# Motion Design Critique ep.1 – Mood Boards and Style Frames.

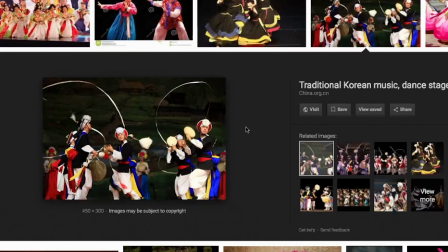(4:00)
There's these hats that have these long sashes attached to them, and the performers kind of spin their heads,
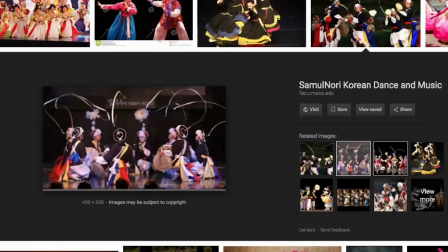(4:06)
and they create these beautiful circles as they perform around the stage.
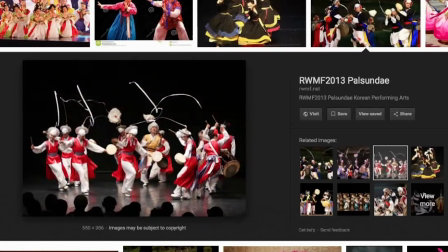(4:12)
Okay, so it looks like you're referencing a couple of things here. You're referencing talchum mostly for the masks, right?
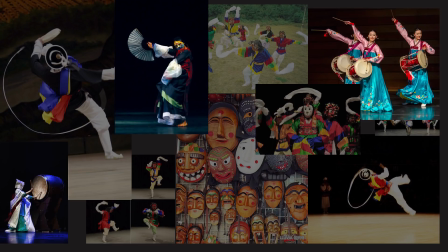(4:18)
The dance, the story through mask dance, and then you're pulling in a few more other things from traditional Korean dance performance art. Yes. In this next segment, we're going to review Kiyoon's style frames, and what these are a couple of key frames from his story that help convey the overall aesthetic and key moments in the piece that he's going to animate.
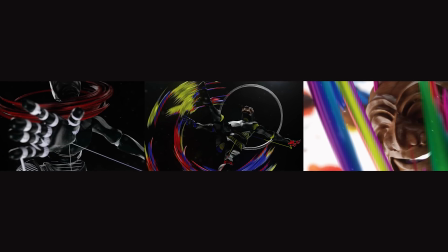(4:44)
So in this next segment, he focused on Act 1, Act 2, Act 3, because he felt like those were the big key moments in his spot, and we could see the clear differences in aesthetic from beginning to end. So that's what you use style frames for. It's to help convey the overall aesthetic for very key moments in your piece.
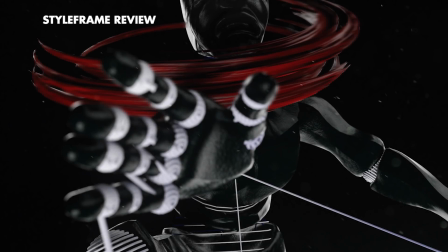(5:03)
So let's get into this. So I kind of wanted to have like 3 acts where the beginning is kind of this about the struggle,
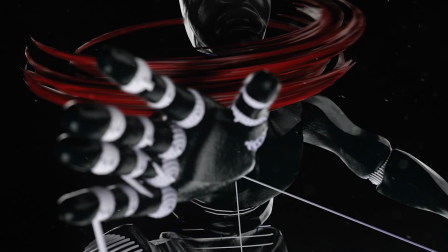(5:12)
where the colors aren't as diverse and kind of even more threatening, and it's kind of monochromatic with just a hint of a highlight color.
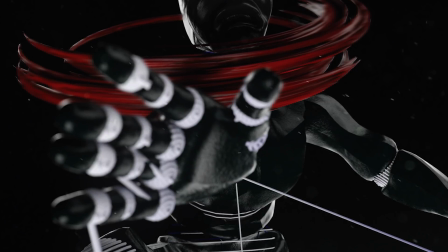(5:21)
And I wanted to be about the struggle. And in the mask that is on the character is one of the more sad characters.
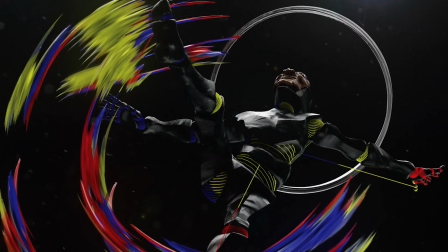(5:28)
In the second style frame, I wanted to highlight a moment in the second act that I wanted, kind of where the character is beginning to move with these external forces around him.
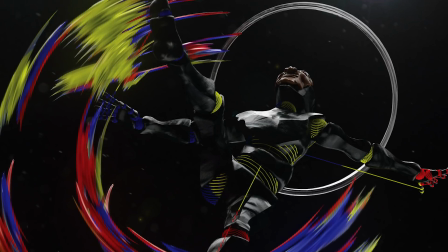(5:36)
Rather than the colors manipulating him, I wanted him to start manipulating the colors, and moving with them and being one.
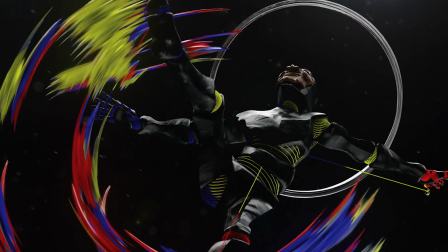(5:43)
And then the more traditional colors of those Korean costumes start coming in, and the colors become more diverse.
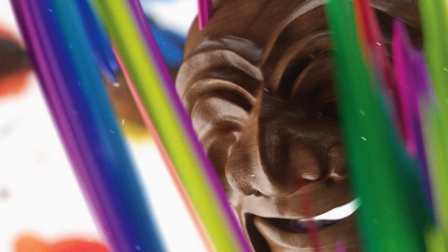(5:50)
And then in the third act, I wanted it to be about
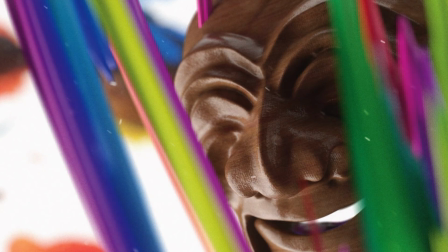(5:55)
acceptance, or kind of like maybe even a moment of transcendence, where the character has now become, the colors and these swirls, and
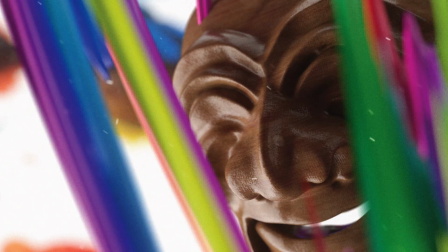(6:03)
what's left is like just a mask and the face of, I guess, the happy, normal citizen, or normal Korean, average Korean citizen.
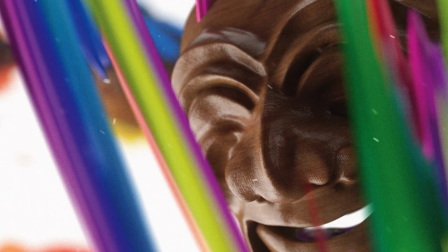(6:12)
And, even the background is white. It goes from black to white, and these colors are swirling around him.
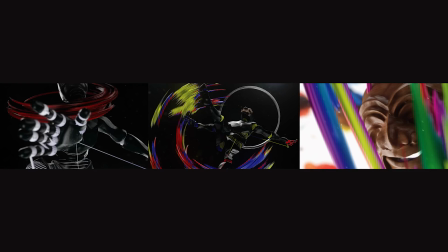(6:17)
I like the way you approached it as far as the 3 acts, so you can kind of see the difference. You can see the evolution from the beginning to the end. As you were walking me through it and you were talking about the first frame, it made some sense to me. I think if I saw that as a standalone, the very first frame on the left side,
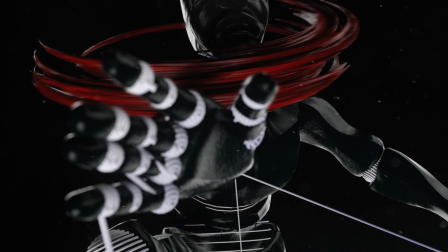(6:34)
I would feel a little bit confused because there's no context to bring me in.
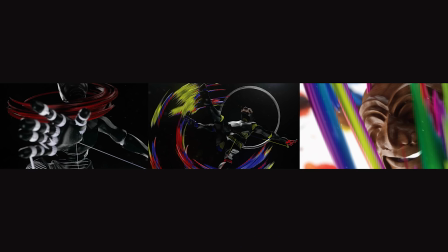(6:40)
So the second frame, you said he's starting to wield this energy, right? This external component.
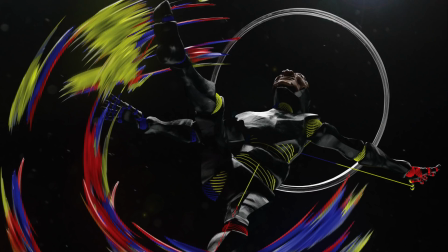(6:46)
Instead of it controlling him, he's starting to wield it. And I like it. I like that you could see it like almost coming off of his foot. I'd almost want to see a little bit coming off of his hand, because based off of the references that you showed me,
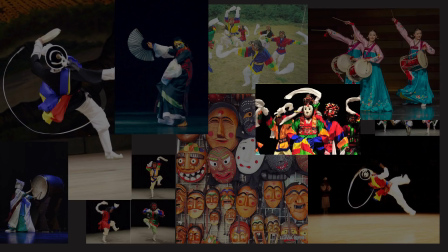(6:58)
you showed that, they have those long sleeves and it feels like it's an extension of the arms.
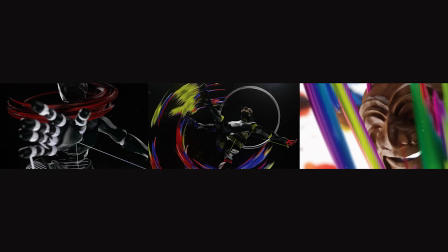(7:03)
One extra insert frame that might be nice is to establish that. Like, where is this coming from? How do I know that he's able to now control and yield this external force? And then I like how it actually ends, and I can start to see the evolution of the masks.
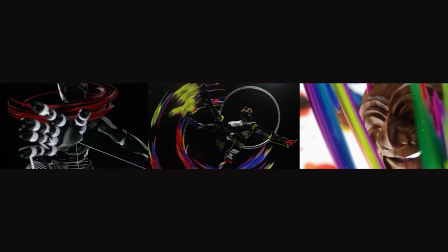(7:19)
I would almost like to see if those would be a little bit more present from the first frame to the third frame. Okay. Talk to me about these strings that are coming off of the appendages of our character.
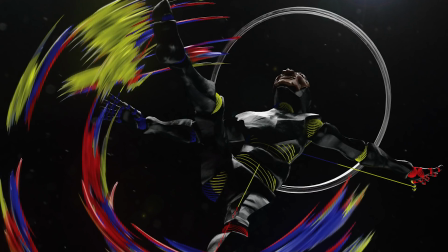(7:30)
I wanted to keep kind of like the idea of like this being like this character literally being one of those figures you kind of pose for drawing.
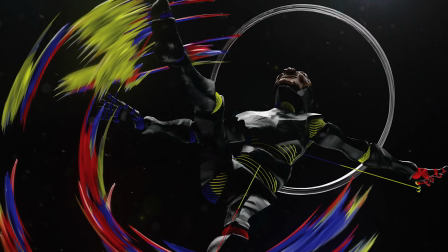(7:37)
Someone who isn't fully in control of their body. And I wanted to like show that this person has like a wireframe. It has these strings and it's like almost like pulley system that is meant to be that they're meant to be controlled.
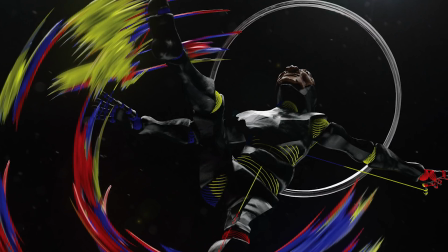(7:52)
I love your take on the marionette, right? Or the little puppet with strings on it, yet it's all controlled inside. And I like that it's the same colors as the external elements that are on the outside. So I was just wondering if there's any tie to those two things.